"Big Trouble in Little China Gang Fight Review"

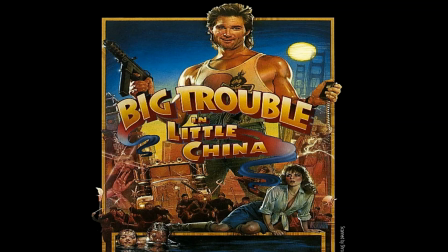Here's a review of a scene from the 1986 action comedy movie Big Trouble in Little China.
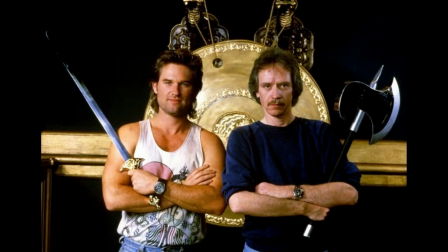Directed by John Carpenter and written by Gary Goldman, the movie stars Kurt Russell as Jack Burton,
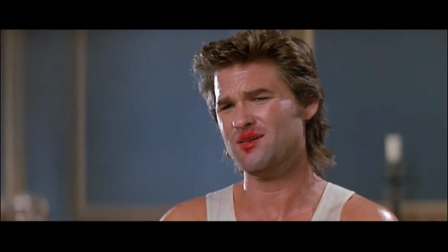in an assertive truck driver who, through circumstances,
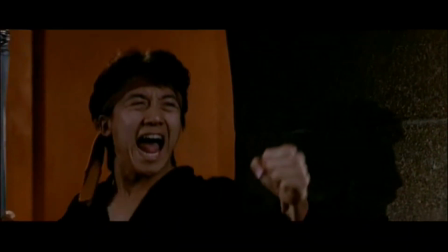finds himself drawn into an ancient battle between good and evil involving immortal sorcerers,
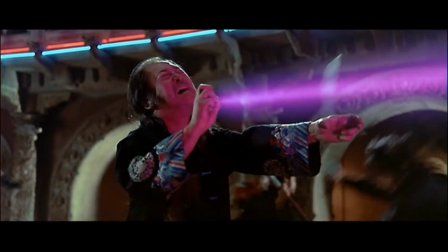demons, romance,
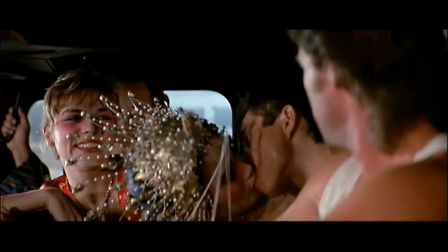and high-flying stunts
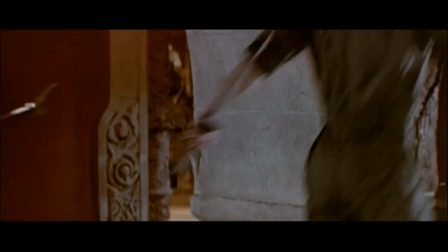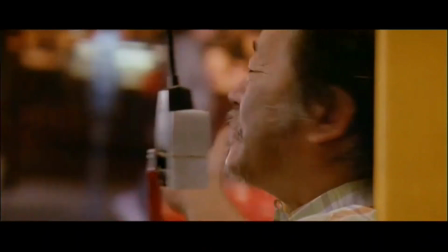Right in the heart of San Francisco's Chinatown.
This beautiful Chinatown you see outside your window this fine warm day.
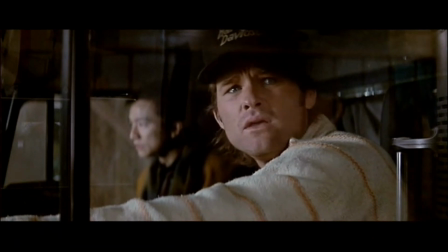The scene starts off with Jack Burton and his friend Wang getting lost in a back alley and happen upon a funeral.
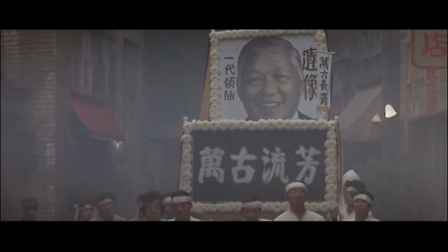They're Chang Sings. They're good guys.
Which soon turns into a vicious gang war.
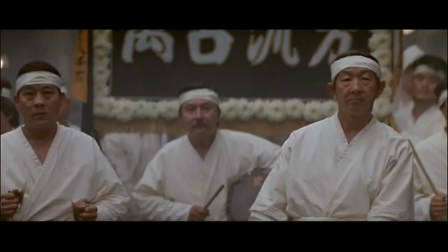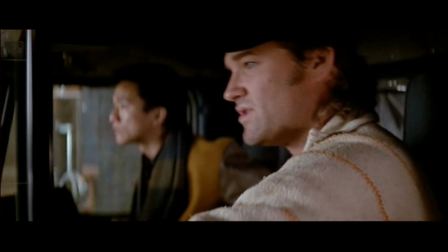The director begins this street fight by having the rival gangsters
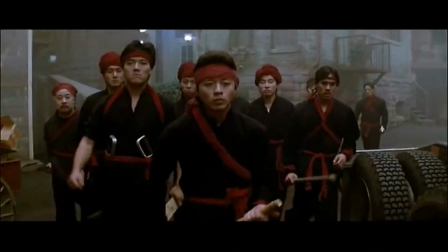Show up seemingly out of nowhere, which in addition to the various weapons and murderous looks on their faces, makes them appear even scarier.
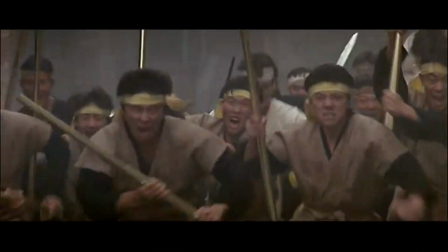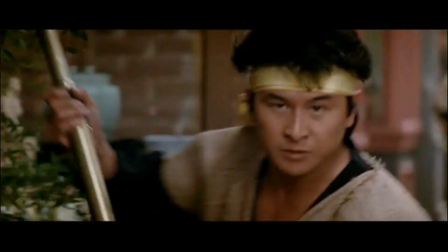This fight features several renowned martial artists, such as James Liu, who was also the fight choreographer for this movie,
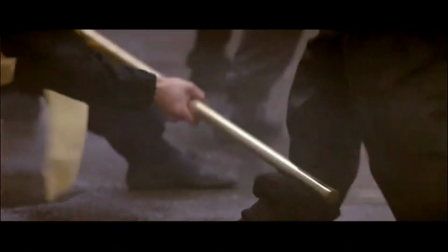as one of the Chang Sing, and Al Long and Gerald Okamura as members of the Wing Kong.
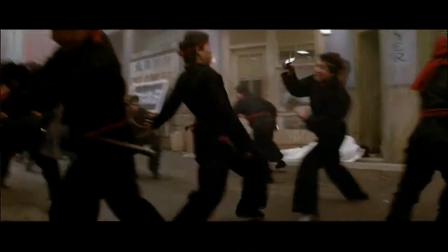For the fight in this scene, the director wanted it to look as brutal as a street fight actually is,
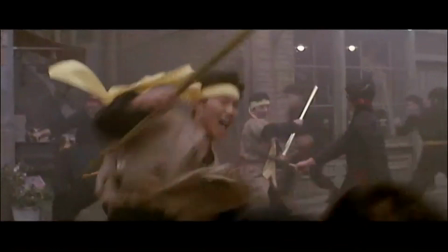while at the same time adding a bit of kung-fu cinematic flair to the action in
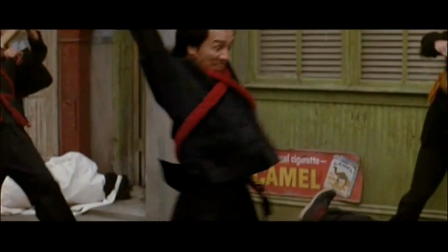order to make it more apparent that Kurt Russell's character had stepped into a world he knows nothing
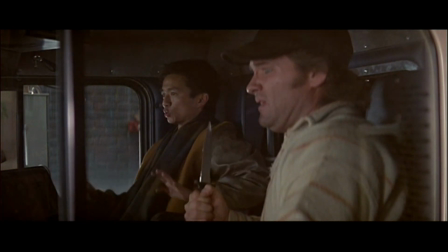about.
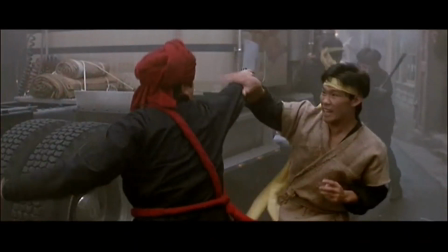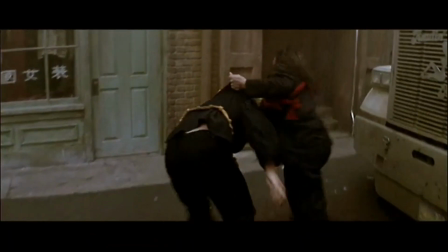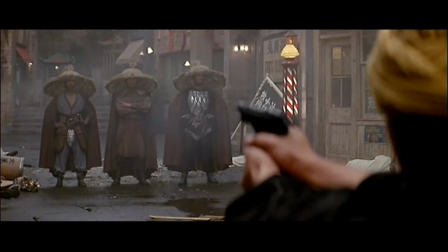It's not until these three characters make the scene that this movie's influence from the Chinese fantasy wu-zha genre is seen.
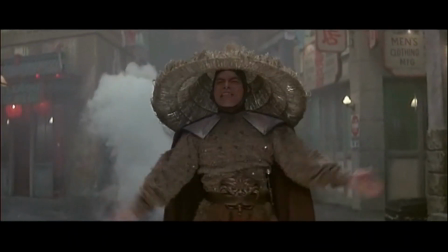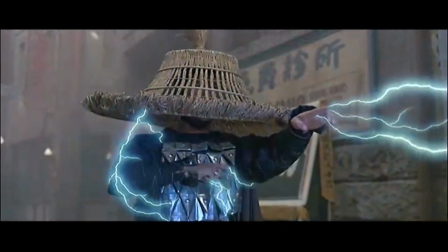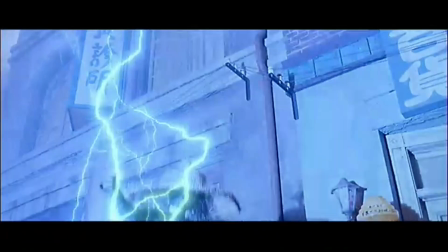And the special effects and wire maneuvers used to make these characters seem more
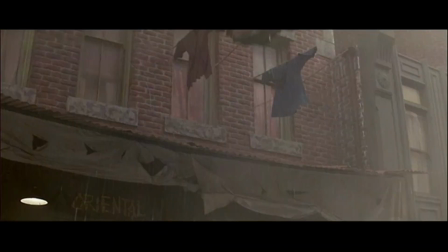supernatural helps to make the scene feel all the more fantastic to the viewer.
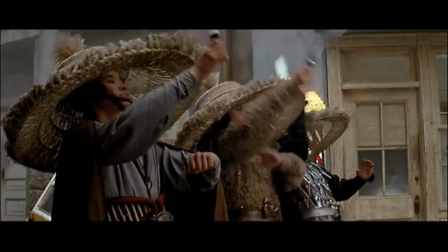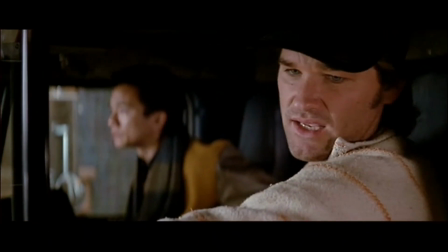This first major scene sets the central feature of Kurt Russell's character throughout the entire movie
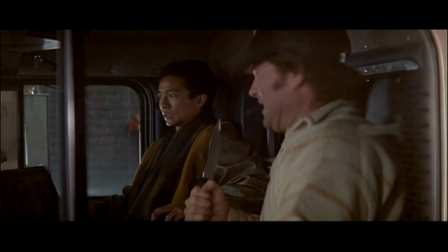as an outsider looking in on events that he doesn't truly understand but somehow ends up getting pulled into them.
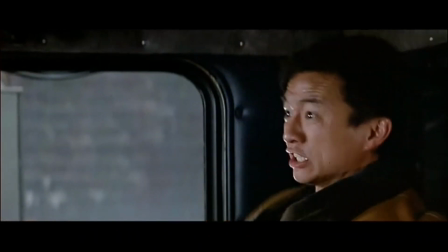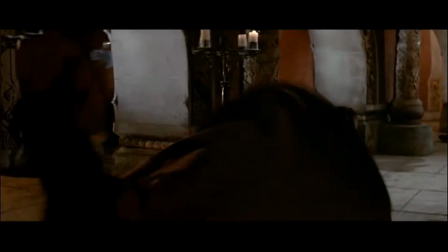And even though there's more action to be found in this movie I think this is probably my favorite fight
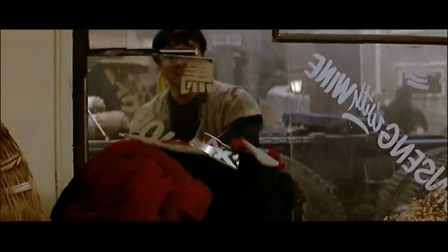because I really enjoy the blend of street fighting meaning kung fu cinema,
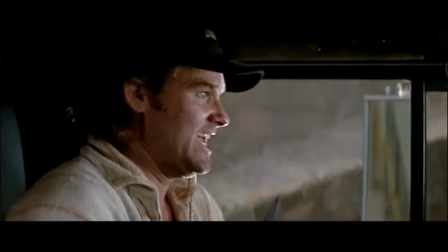and I think it's interesting how the director basically put Kurt Russell's character in the audience's seat for the entire scene.
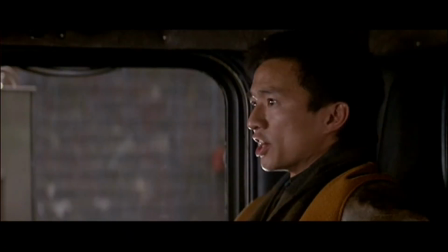What's happening, Wang? Chinese standoff. A what?
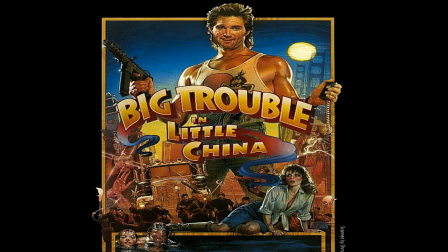I think Big Trouble in Little China is an excellent movie that isn't defined by any single genre,
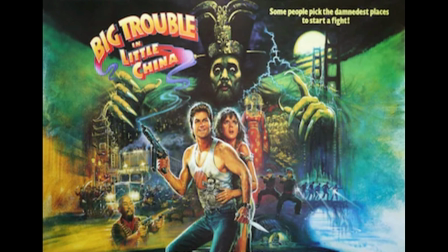and I would highly recommend it for anyone who hasn't seen it. Let us know how you feel in the comments below. Don't forget to subscribe.